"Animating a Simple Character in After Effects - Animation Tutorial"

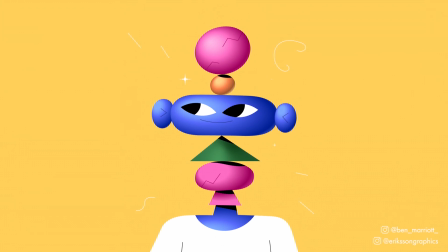0s
In this video, I'm going to break down my workflow and process for creating this animation in After Effects.
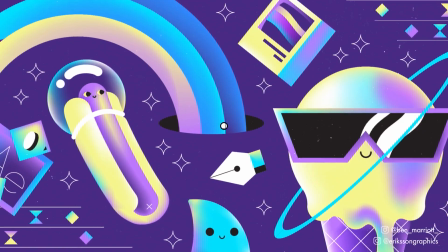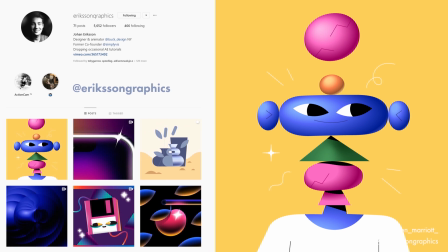13s
In this episode of Animating Great Artists, I'm tackling this design from Johan Eriksson, crazy talented designer and animator working at Buck in New York.
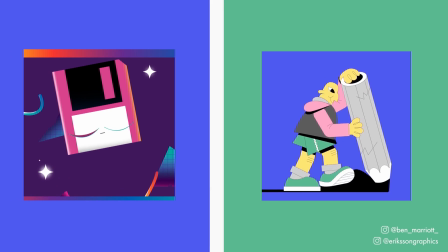21s
We'd previously collaborated where he'd animated my design of this floppy disk.
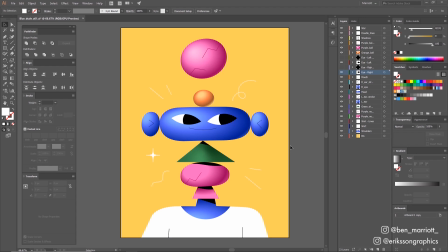25s
Johan sent me this design beautifully layered and labelled in Illustrator, because we always label our layers. I was particularly impressed with these gradients looking so natural, and these were all using the gradient fill set to radial and the aspect ratio stretched.
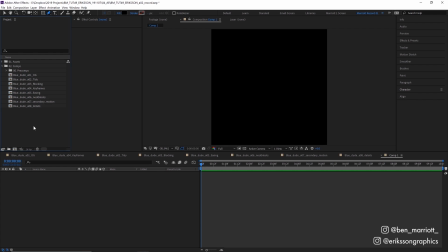38s
I imported this straight into After Effects by pressing Ctrl plus I,
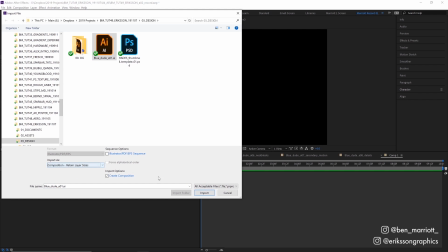41s
selecting the file and importing it as a composition retaining the layer sizes, which gives me a comp looking like this.
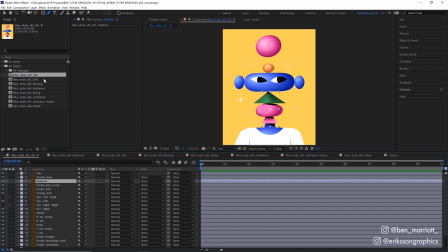47s
My first step is to tidy this up.
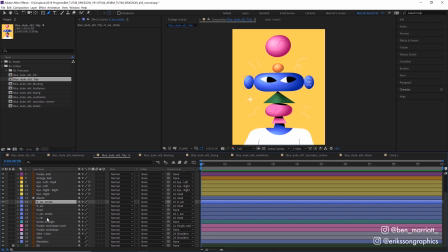49s
I spent about 10 minutes colour coding everything and parenting all the objects, so the blue skin elements were all coloured blue and the eyes and ears are all parented to the head. It's really important to start as organised as possible. It'll make everything to come much easier.
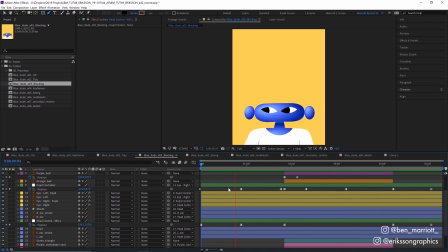63s
From here, I went straight into blocking, which is the most important phase. Blocking is where we animate the minimal amount to get the story across and establish the timing. It's very tempting to animate straight ahead from start to finish, making sure the head turn feels nice and smooth here, but that can lead to a lot more work later on if the overall timing isn't established and we need to make changes.
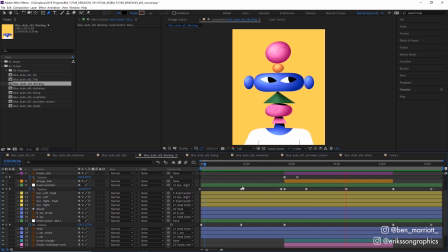83s
I'm only animating three things here, the position of the head, the pupils, and this top purple ball.
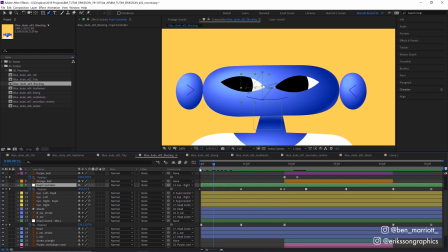88s
I've animated all of these with hold keyframes. To turn your regular keyframes into hold keyframes, select them all, right click and select toggle hold keyframes. This removes any motion between them and they will jump straight to that position, no in-betweens. And these additional neck objects are just appearing on.
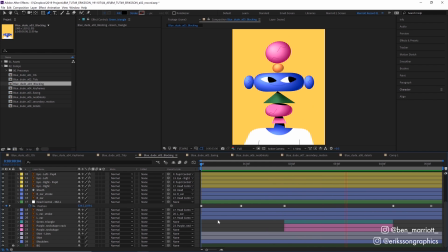104s
It might look really basic, but this sets up the whole animation and where most of the decision making happens. From here on in, all the additional animation is reacting to this. So take your time to get this right. This is a great time to get input from your art director or even get timing approvals from your client. The next step is turning those hold keyframes into regular keyframes.
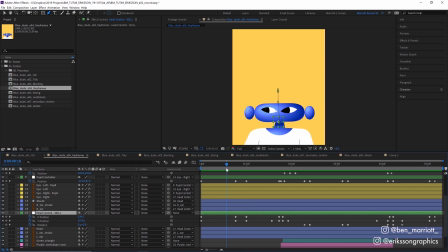122s
So instead of that head snapping from side to side, there's a motion between that. I'm still not adding any easing because I know that'll get messy once that happens, and I want to figure out where all the motion will be first. I've added a little anticipation and follow through to the springing up and down of the head. So before he springs up, he goes a little bit lower, building up energy for that explosive thrust upwards.
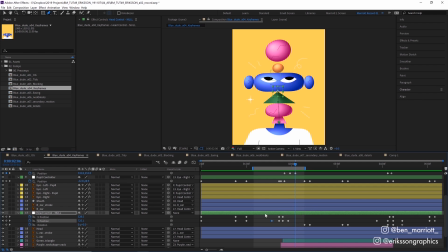140s
And then he extends a little further and settles down to his final position. I'm also animating the head using a null controller, which is just a null that the head's parented to. This is so that I could do some independent animation with the head, maybe with the scale that wouldn't affect everything parented to it. And it gives me a few more options that I might need later. The next phase was adding easing.
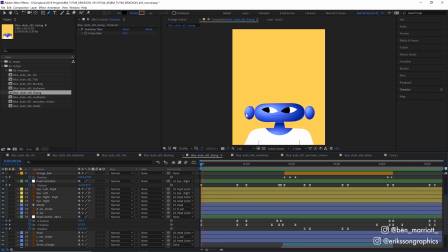157s
And I'm only adding that to the head at the moment because these other neck bits would react to that head motion once I'd finalized it. For most of the easing, I pressed F9 on my keyboard to add an easy ease.
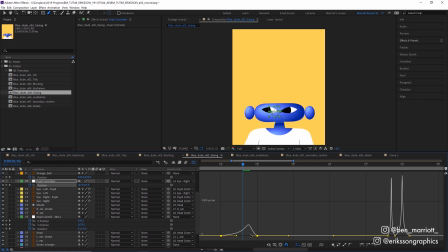167s
I went into the graph editor and then pushed those handles to make it a bit more severe and more of a snappier motion.
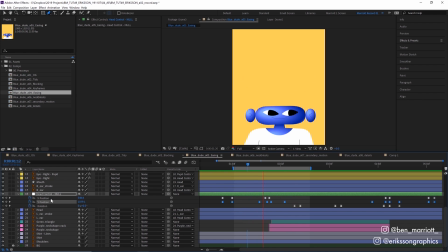173s
For the head position, I separated the X and Y dimensions because I really like to work in the value graph when fine tuning anticipation and follow through,
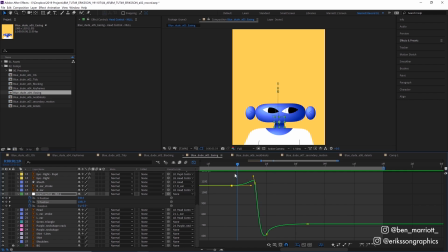181s
and separating the dimensions makes that much easier. For the bounce, I really wanted to have a lot of control where it slowly eased downwards in position and then shot up really quickly, and it's great to be able to just concentrate on the Y position for that.
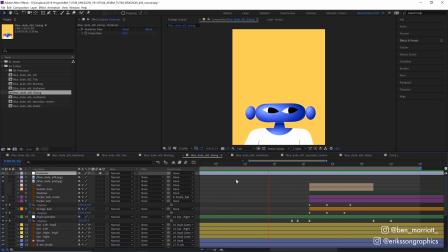192s
I also added an adjustment layer to the very top of everything with the post-rise time effect set to 12.5 frames per second because I thought a lower frame rate would suit this design.
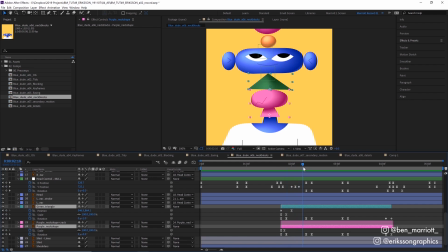201s
The next stage was animating the neck shapes. For the bottom two pieces, they just scale up and rotate slightly, rotating the opposite way to the piece above them as the head looks around.
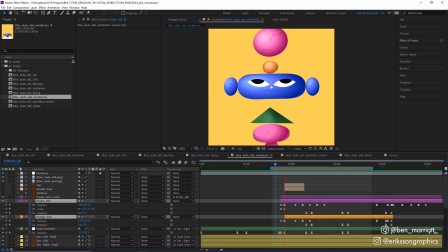210s
For the top pieces, as they appear they're launched up a bit further by the main head movement and then settled back down with a bit of a bounce.
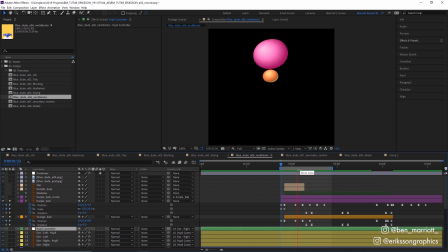216s
The bounce is made by keyframing the up and down positions of the balls and then only adding an easy ease to the top most positions. You can see here they alternate between a linear keyframe and one with easing as it's hanging in the air waiting to fall down. This keeps the bounce feeling like it's a rigid object. Next, I added the secondary motion.
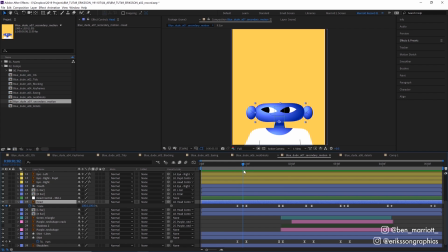234s
The body turns slightly by animating the shape path. The head turn was animated by unlinking the scale property and shifting the x-axis. So when he's facing forward, it's 100% on both, and when he's a bit more to the side, it's only 89% scaled on the x-axis. So he's less wide when he's turning away.